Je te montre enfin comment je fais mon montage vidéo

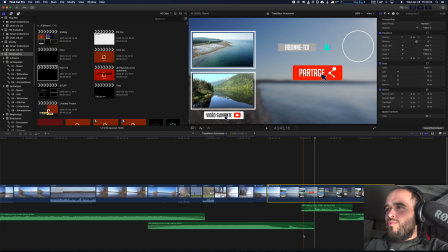33:09 Donc ça se fait beaucoup plus rapidement à chaque fois. Et tu vois, la chanson qui est là aussi, je l'ai aussi ajustée parce qu'elle se termine en à peu près 40 secondes et moi je veux qu'elle se termine en 20 secondes.
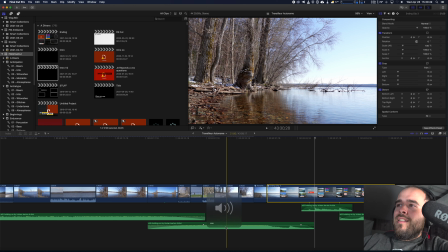33:24 Alors c'est ce que ça donne. Tu vois, si tu regardes les petits ajustements ici, là, les fondus,
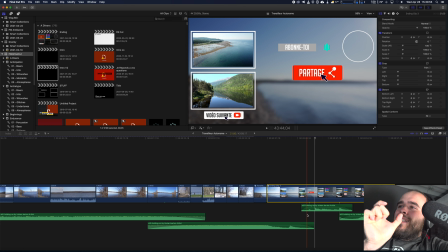33:31 ben c'est que j'ai ramené la piste aux bons endroits pour que ça puisse faire des fondus sans que ça paraisse pour faire une fin qui a l'air intelligente.
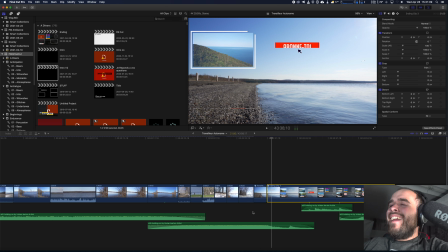33:45 Tu vois aussi, ça c'est un petit détail encore. J'ai tout accéléré. Ça c'est la scène que j'ai faite là sur le bord de la plage, c'est une scène qui dure à peu près 12 minutes et je me déplaçais sur le dolly.
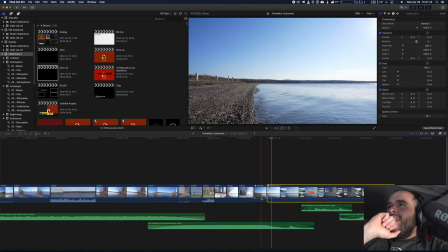33:57 D'ailleurs, je te l'avais montré pendant que je le faisais en début de semaine sur le studio de Pascal. Et tu vois, là, je l'ai accéléré et à la fin de la musique, là, le wow, ben là, ça ralentit et ça. C'est toujours de suivre la musique.
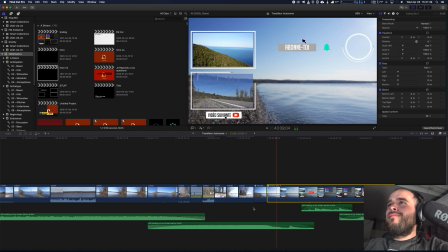34:17 Toi?
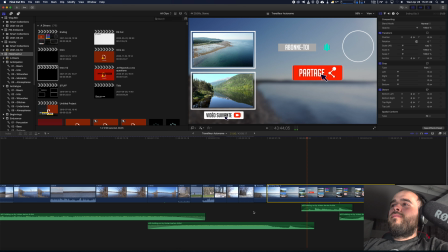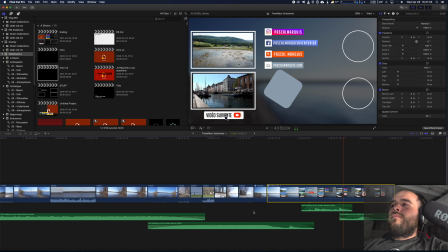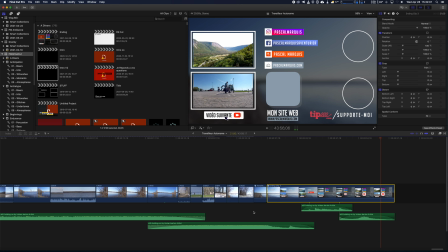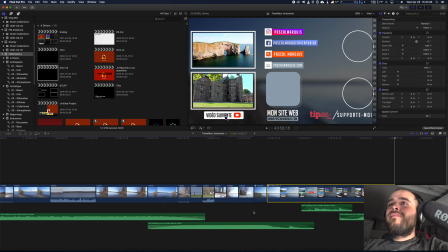34:42 Et voilà. Ben, c'est ça. Ça ressemble à ça, le montage. Et je suis certain que ça a été plus agréable à regarder comme ça en quelques minutes que en 2 jours et demi. Alors, on se revoit demain. Salut! Fais attention à toi.